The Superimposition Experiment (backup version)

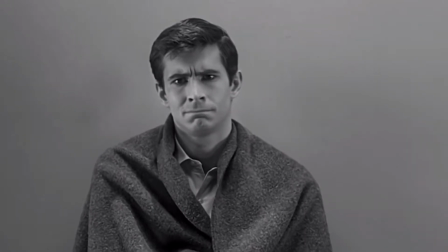(2:42)
Unlike the old days, superimposing footage has become a lot easier.
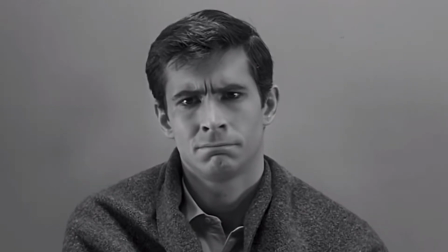(2:47)
Before the simple act of turning down the opacity of the images on post-production programs,
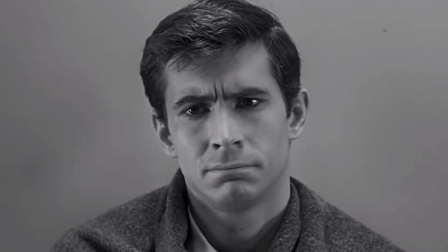(2:52)
one would have to expose a film twice or more and overlap it with another exposed piece of film. The shots would become juxtaposed, allowing for two different shots to play over each other, creating an impactful image.
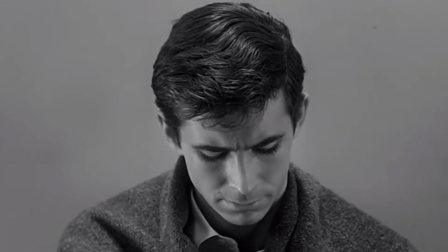(3:05)
One mastermind behind this powerful technique was none other than Mr. Alfred Hitchcock,
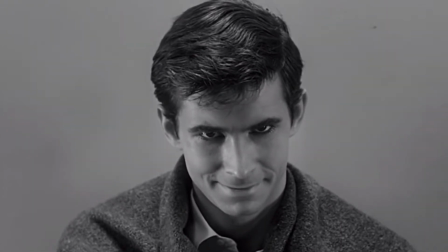(3:09)
who perfectly symbolises within this one superimposed image of Norman and his mother's skull that they are simply one person.
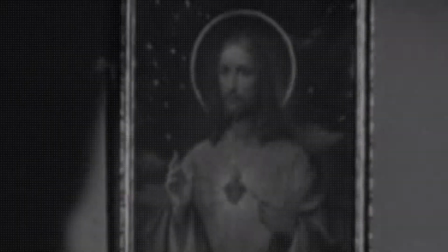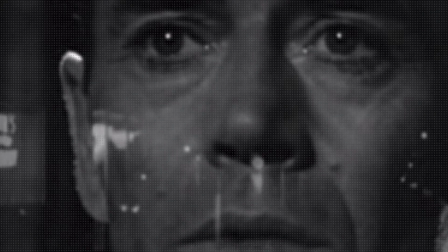(3:25)
Superimposition is a great narrative tool. It can be used as a language to suggest things or link characters together.
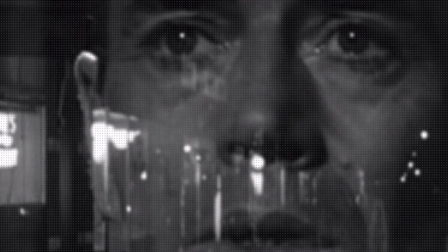(3:31)
Another Hitchcock example of this was in his film The Wrong Man, filmed in 1956.
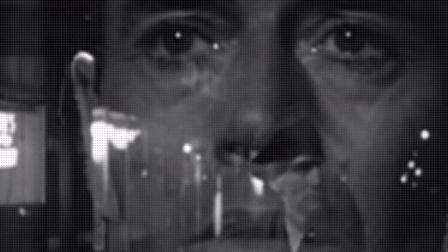(3:37)
A man named Manny, mistaken for another man whom has committed a crime, is praying when his face starts to become superimposed on the actual criminal.
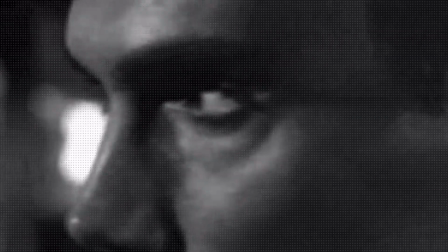(3:48)
I referenced Hitchcock a lot in my research because I've noticed that his use of the technique has a lot of purpose to it.
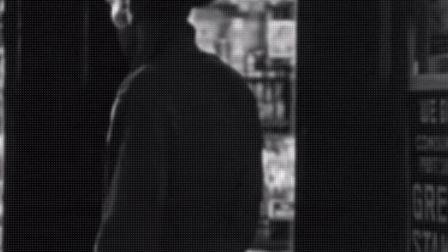(3:54)
In recent years of film, the superimposition has been formed more into a transitional dissolve,
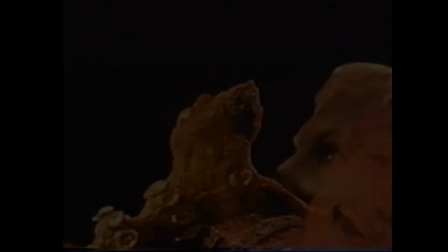(4:00)
mainly used to swiftly move in between scenes with no language attached to it.
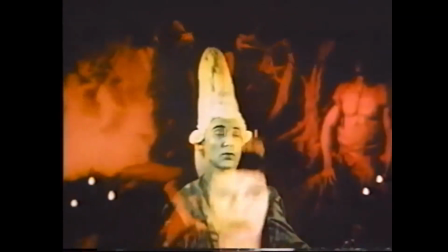(4:05)
Although within that era of the 50s, the method was greatly used in artistic film projects.
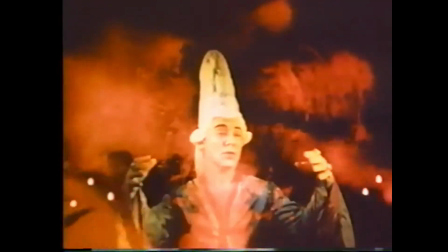(4:11)
For instance, in this film, The Pleasure Dome, directed by Kenneth Anger in 1954,
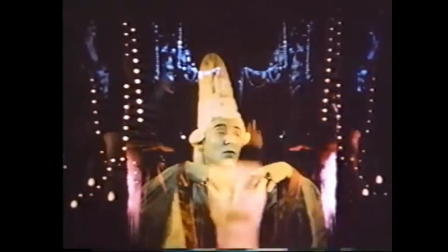(4:16)
Anger used up to 4 different images on top of each other, including an array of colours and mirroring.
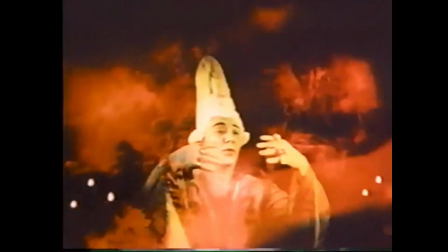(4:24)
You can tell I took inspiration from this in my experiment.
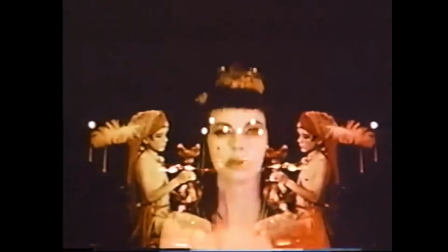(4:28)
What I particularly like about this is the way the images seem to move into one another, seeming choreographed and orchestrated.
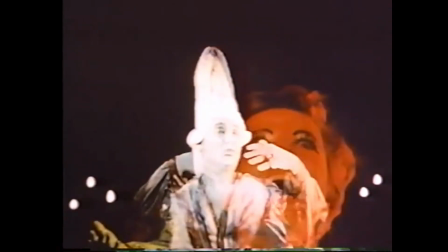(4:35)
In a way, this feeds into Hitchcock's idea of the technique being a narrative device.
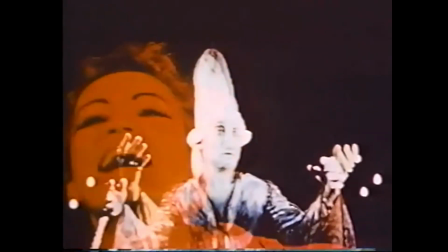(4:41)
In particular about this film, I like the intimacy it portrays,
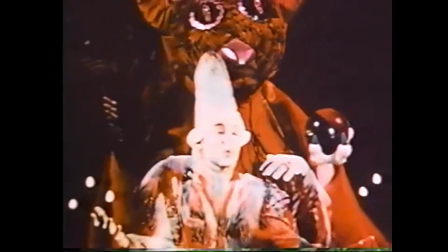(4:46)
especially depicting pleasure, how the people on screen seem to blend and morph into one another. The method is also used to show the passing of time.
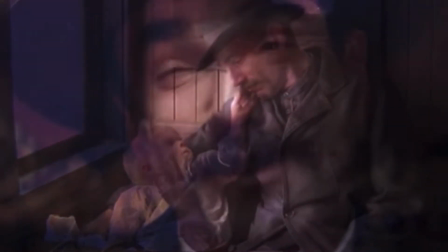(4:55)
Paul Thomas Anderson uses this to display a big change in the protagonist's life in There Will Be Blood.
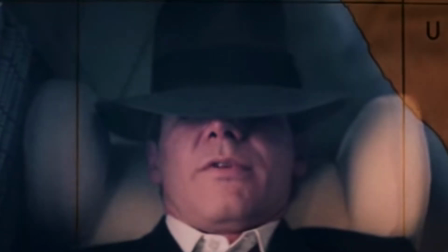(5:02)
He often uses it as a transitional way, but it's to depict a shift in the narrative and the time of the story.
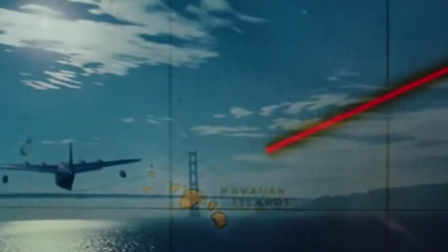(5:08)
Or even like Spielberg using it to show Indiana Jones' trip in Raiders of the Lost Ark, showing a travel line across a map imposed on top of the travelling plane. It seems to be an effective tool for showing movement.
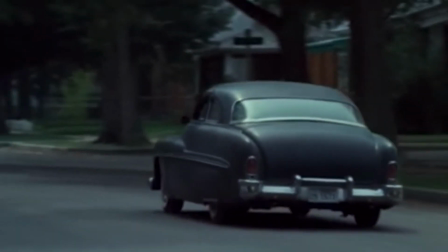(5:20)
Just like the deciding plot point of Badlands, directed by Terrence Malick, where the couple leave town with an uncertain future.
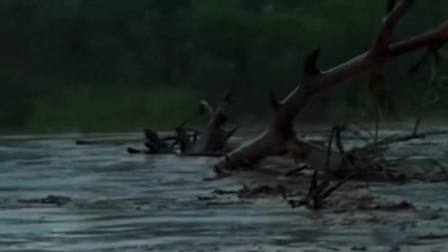(5:30)
But one of my favourite uses of the technique appears in Coppola's Grandfather Part 2,
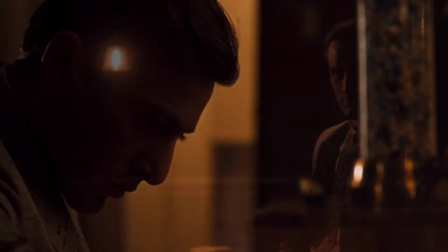(5:36)
where it's used for the son and father to share the screen, displaying the two men the same age in two different eras.
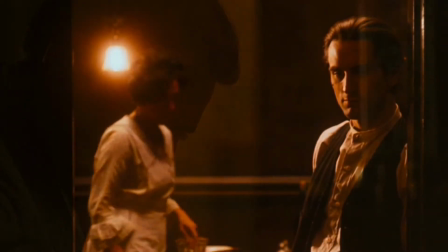(5:42)
What's powerful here is that it seems that they're almost in the same room.
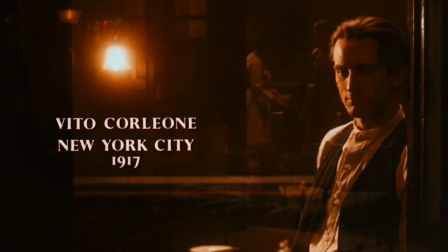(5:46)
It's also integral in the narrative that we see these two men side by side, as the story of the father influences the son incredibly.
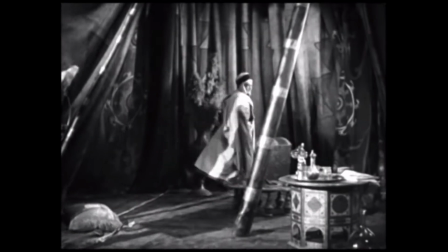(5:54)
Coppola used this in such a way to suggest that the two are no different from each other, the same struggle and hardships that revolve around keeping your family safe.
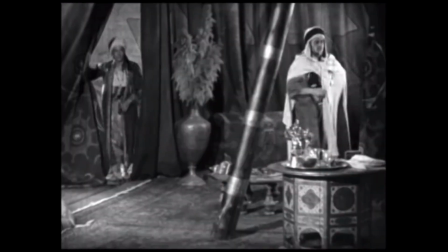(6:03)
The very start of superimposition was used in the early 20s films, so an actor could appear next to himself on screen.
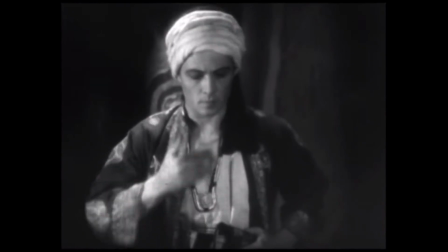(6:11)
A standard trick these days, achieved very easily, but back then it required copious efforts.
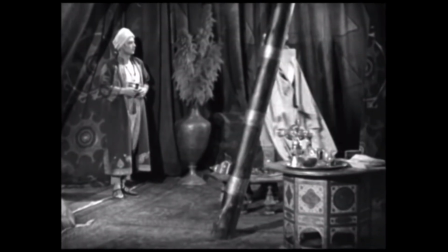(6:19)
Early work, like The Son of the Sheikh from 1926, directed by George Fitzmaurice,
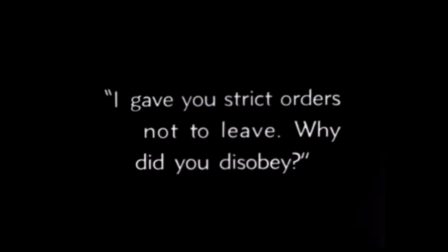(6:24)
included scenes where the actor Rudolph Valentino played both father and son.
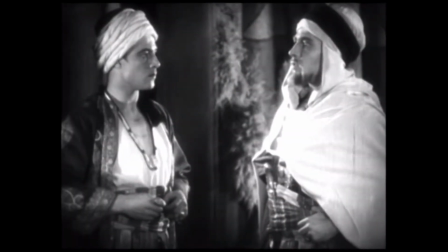(6:30)
To achieve the same scene with today's technology, it is a simple split screen, two shots split together, given that you locate the actors correctly within frame. Researching into all of these films,
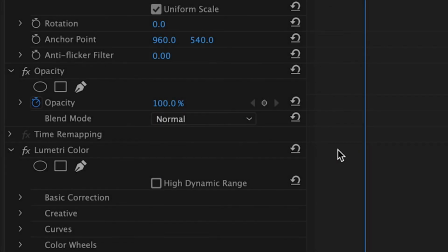(6:44)
I've come to thank the improvement of post-production technology and how simplified it has become to have the same effect as these old films.